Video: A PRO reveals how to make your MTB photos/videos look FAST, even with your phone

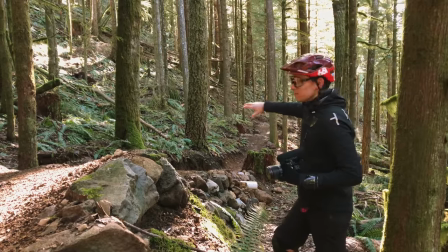[11:07]
So if you take any part of trail as long as you have a bit of a straight line on the trail you go right up beside it
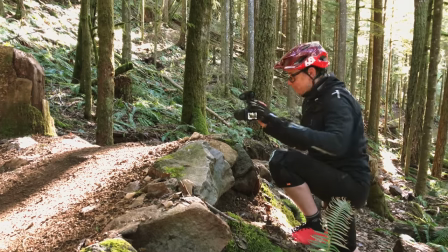[11:13]
and have your camera right tucked against the trail make sure you're being safe by the way right tuck it up against the trail and what you're
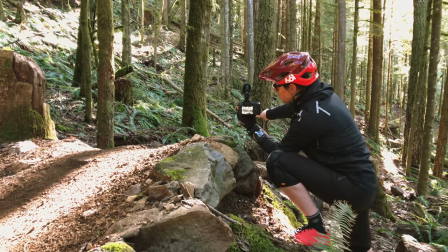[11:20]
looking for is you want the very last part of the trail that you can see to be about the middle of your camera frame
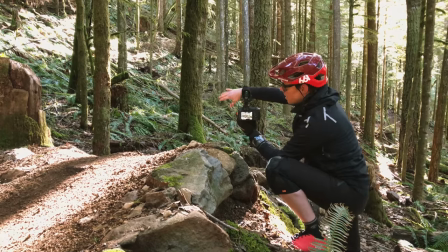[11:27]
and so the rider is gonna come flying in from one side either left to the right in this case he's coming in from the left it's gonna come flying
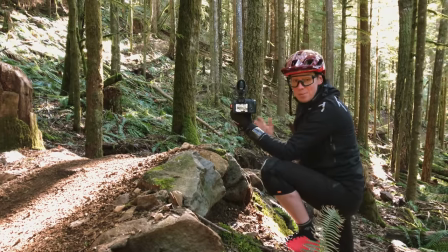[11:34]
in and wind up in the middle of the frame and by doing this with a really wide angle lens it really accentuates the
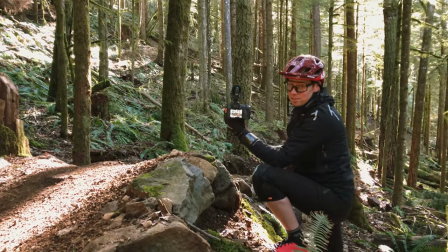[11:42]
speed of the rider when they're first entering the frame it looks awesome so let's give it a try James is about to head down you also absolutely need this stance
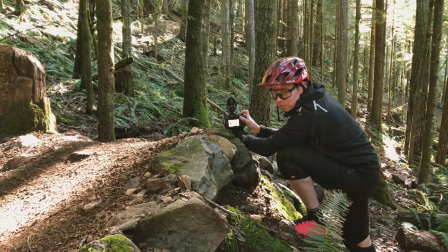[11:50]
when you take this photo too
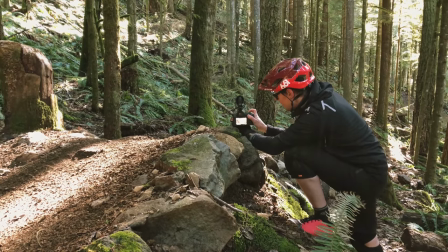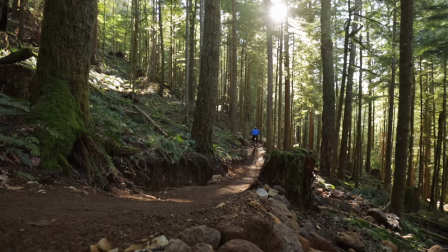Okay, so I've done a bit of a video on this before so you make sure you check that out. I'll post a link to it right over there but I'm gonna go over really really fast how to make your GoPro action camera footage look as fast as possible. One is camera placement. The lower you can mount your camera on you or your bike, the faster things will look and that's because when you're flying down the trail, the lower the camera is to the ground, the faster everything's gonna look moving past it And so you'll find when if you mount the camera on top of your head, it's not gonna look that fast Sometimes even with the World Cup racers and they were going blazingly fast If the camera is way up here and that far away from the ground It doesn't look nearly as fast as it should and that's why you'll find a lot of people including myself Really prefer to mount their cameras on their chest because it's about as low as you can get it without being kind of like a silly Crotch angle, so I pretty much always mount my camera right about here It also has my bars in the frame as well Which is really important so you can kind of see what the bike is doing what I'm doing as a rider and so yeah chest mount That's the that's the way that you're gonna make things look the fastest the other part is now when I set up my GoPro I leave the shutter on Automatic because they're light shit light is changing all the time And so if I were to try and manually set my shutter speed all the time it either be too dark or too bright Almost all of the time unless the light is just stays exactly the same which it never never does the camera set on auto for shutter which means as you get into a darker situation, you're going to have a longer shutter speed in video and which is going to add more motion blur. And let me show you an example of a fast shutter speed and what it looks like and a slow shutter speed. So here's a fast shutter speed.
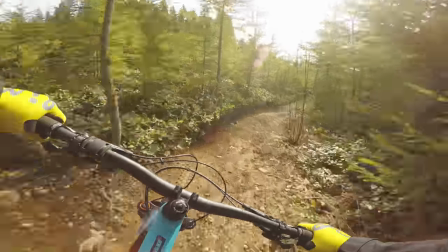[13:36]
We are in full-on daylight. If you look kind of underneath my handlebars, if you were to even freeze the frame, you can see that everything's pretty sharp. Now, as we get into the trees and the light levels drop the shutter speeds drop as well and you can start to see more motion blur.
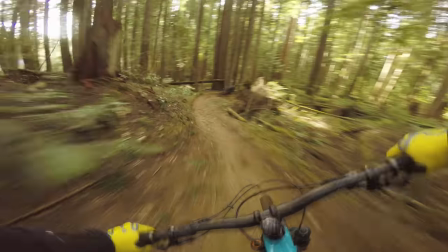[13:52]
Have a look at the blur underneath my handlebars now and it really gives that sense of sort of hitting warp speed you know.
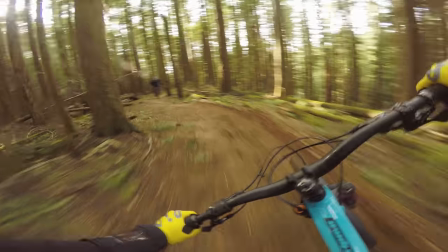[14:01]
So going into darker tree situations you're gonna have more motion blur and it's gonna look a little bit faster.
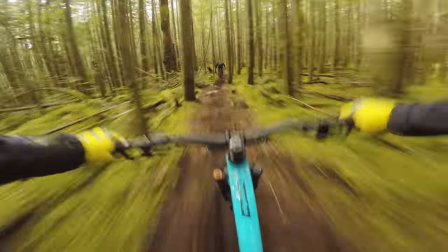[14:07]
If you can choose a trail where there's lots of trees very very close to the camera,
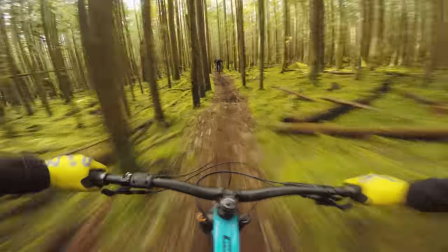[14:10]
having those trees fly past like that is gonna also really add a nice sense of speed because you have a bit of a reference for how fast you're going. So those are my super fast tips for how to make your GoPro footage look fast. If you want to make it look great all the way around, make sure you check out my video for that. I'm gonna have a link for that down in the description below as well. Well, I hope that was helpful to everybody. If it was and you got some really cool footage or photos, and if you're posting it on Instagram, make sure you tag us, hashtag the Lone Ranger. I really want to check it out. It'd be really cool to see what you're getting with this info. And if you want to get that full photo course that we put a ton of time and effort into, head on over to our patreon.com slash the Lone Ranger, and you can support us there, and you'll also have immediate access to the full course forever for as little as five bucks. And that's about it for now. Get out there, film your buddies riding or film yourself riding with the GoPro and go have fun with it. And we'll see you all in a few days. Cheers everybody.